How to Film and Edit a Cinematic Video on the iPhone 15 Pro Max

this time i'm going to capture some detailed shots i'm going to use the macro lens and shoot in a 4k 25 frames per second i
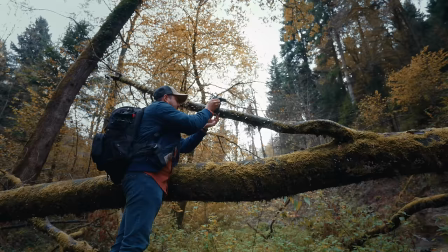can't use 60 frames per second that will disable the macro function so what i like to do is look for interesting things around me and i found these
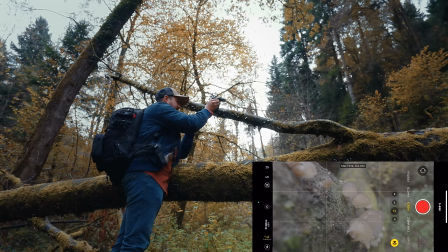mushrooms up here. So what I'm going to do is lean my phone against this tree and frame it. And you can see there's a flower at the bottom right. And if I press on it, you'll see that the macro function is disabled.
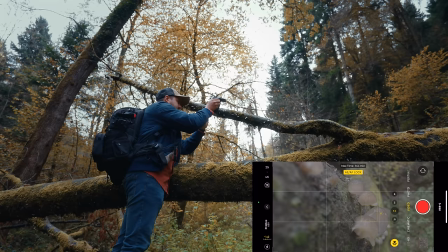So I'm going to enable it, make sure my horizon is leveled, and then I'm going to set unlock focus on these mushrooms.
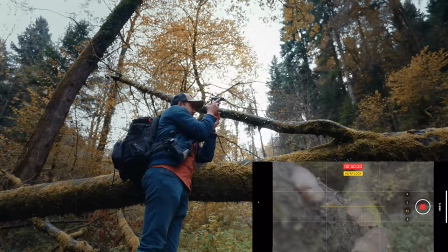And this is going to be a simple static shot. I'm going to start recording. I'm going to try and lean a little bit more forward so that I'm not shaking too much. I'm gonna create a sort of three-point contact. So this looks way more stable.
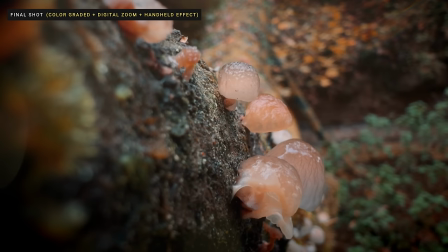Just gonna hold it like that for a couple of seconds.
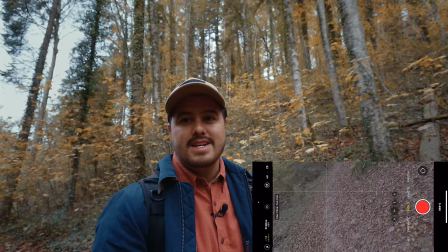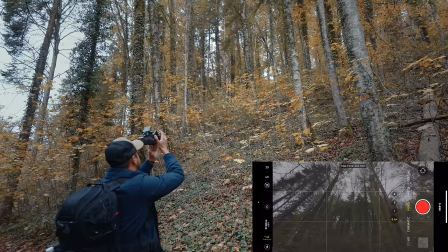So as for my next shot, I'm gonna use the ultra wide angle lens to capture a shot of all of these trees.
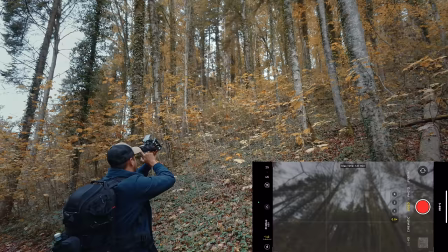I think this looks really nice and I'm gonna create a slide shot just to add some movement in it.
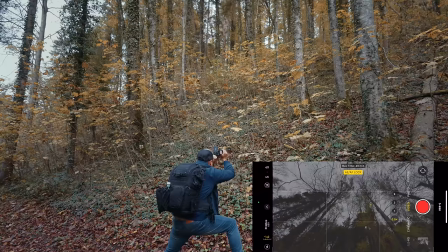And I'm gonna shoot this in 60 frames per second. and I'm going to tap hold to lock the focus and exposure. I'm going to frame it this way. This one, we have some nice foreground and action.
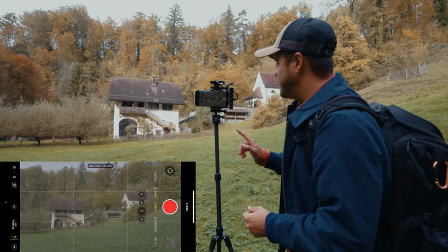So for my next shot, again, I'm going to use my tripod. I've already set the framing.
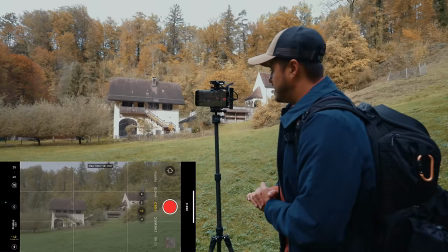I'm going to shoot at 4K 25 frames per second using the 1X lens. And I'm simply going to walk towards the cathedral recording.
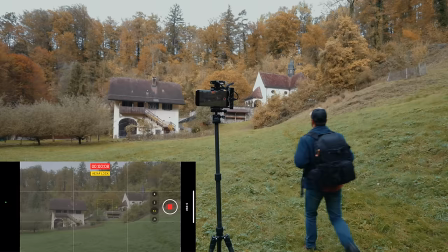Again, I'm going to set and lock focus and exposure. Once I did that, hit the record button.
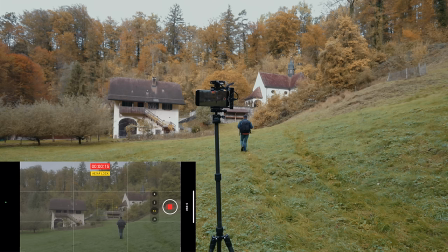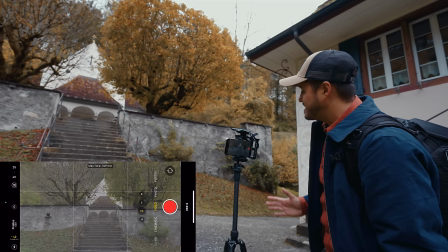So next, I'm going to get a shot of me walking up the stairs. What I really like about this shot is that we have symmetry.
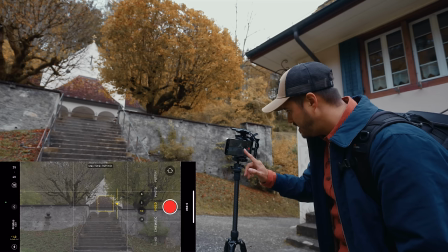We have some nice leading lines that guide the viewer's eyes towards the center.
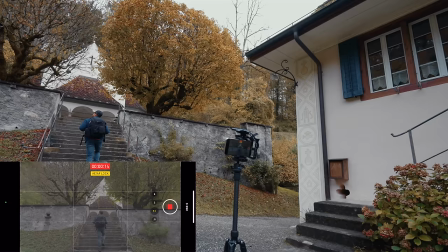And again, I'm going to set and lock focus and then hit the record button.
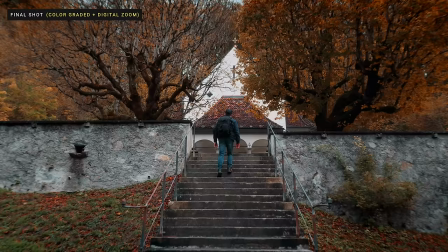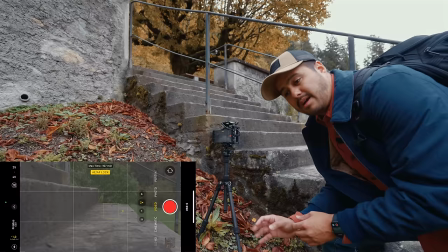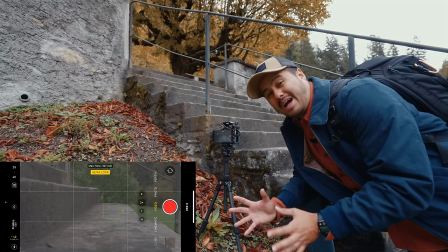I'm also going to capture a close-up shot of me walking up the stairs. This way, I have a more complete scene.
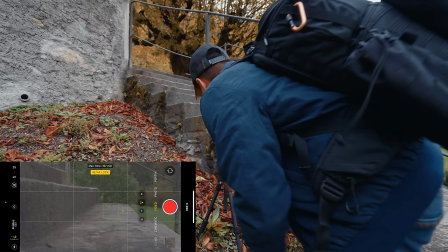So you don't want to only grab a wide shots, but also medium and close-ups.
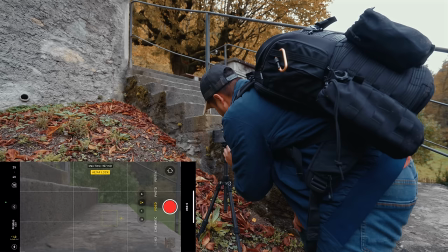I'm going to set and lock focus over here and I'm going to use the 2x and recording for k25 frames per second.
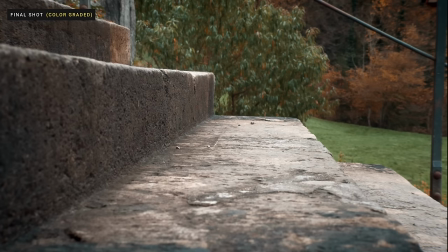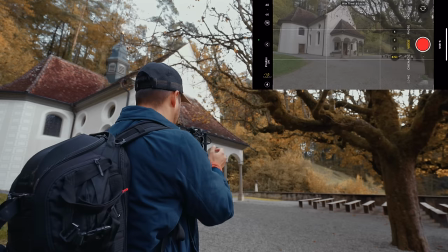The next thing I'm going to do is create a push-in shot using the ultra wide angle lens.
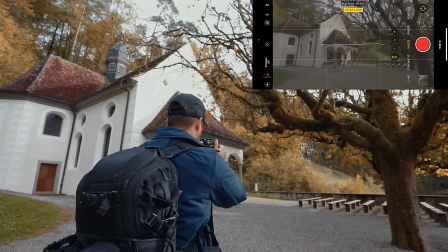I'm going to shoot it in 60 frames per second and I'm going to set and lock focus.
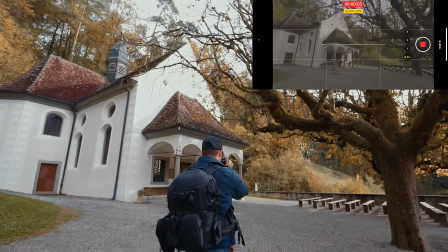And while I push forward, I'm going to walk in a constant steady speed and action. And always make sure the horizon is leveled.
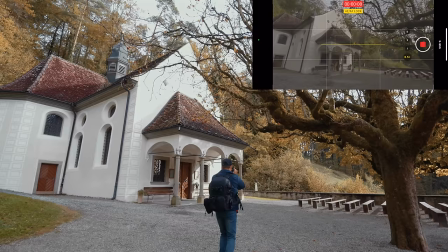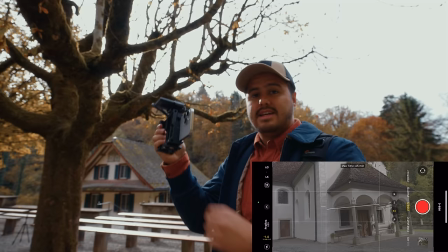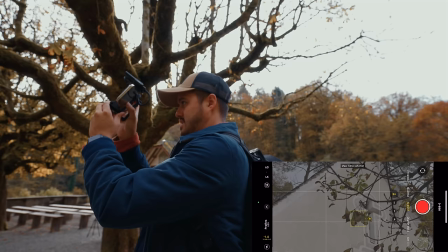The next thing I'm going to do is use the 5x lens and I'm going to shoot it in 4k 60 frames per second.
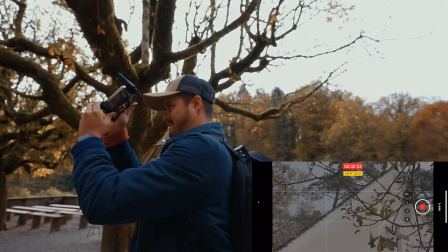I set and lock the focus and exposure. Start from here and then slowly tilt down.
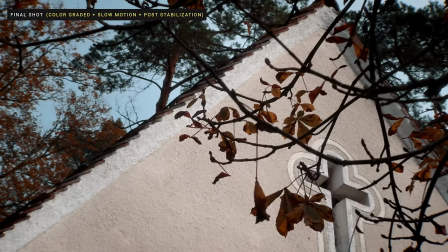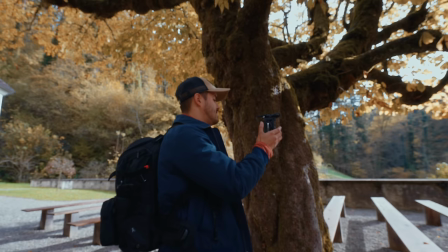What I also noticed is that we have sun peeking behind the leaves. This way we can introduce a little bit of sun flare into our shot.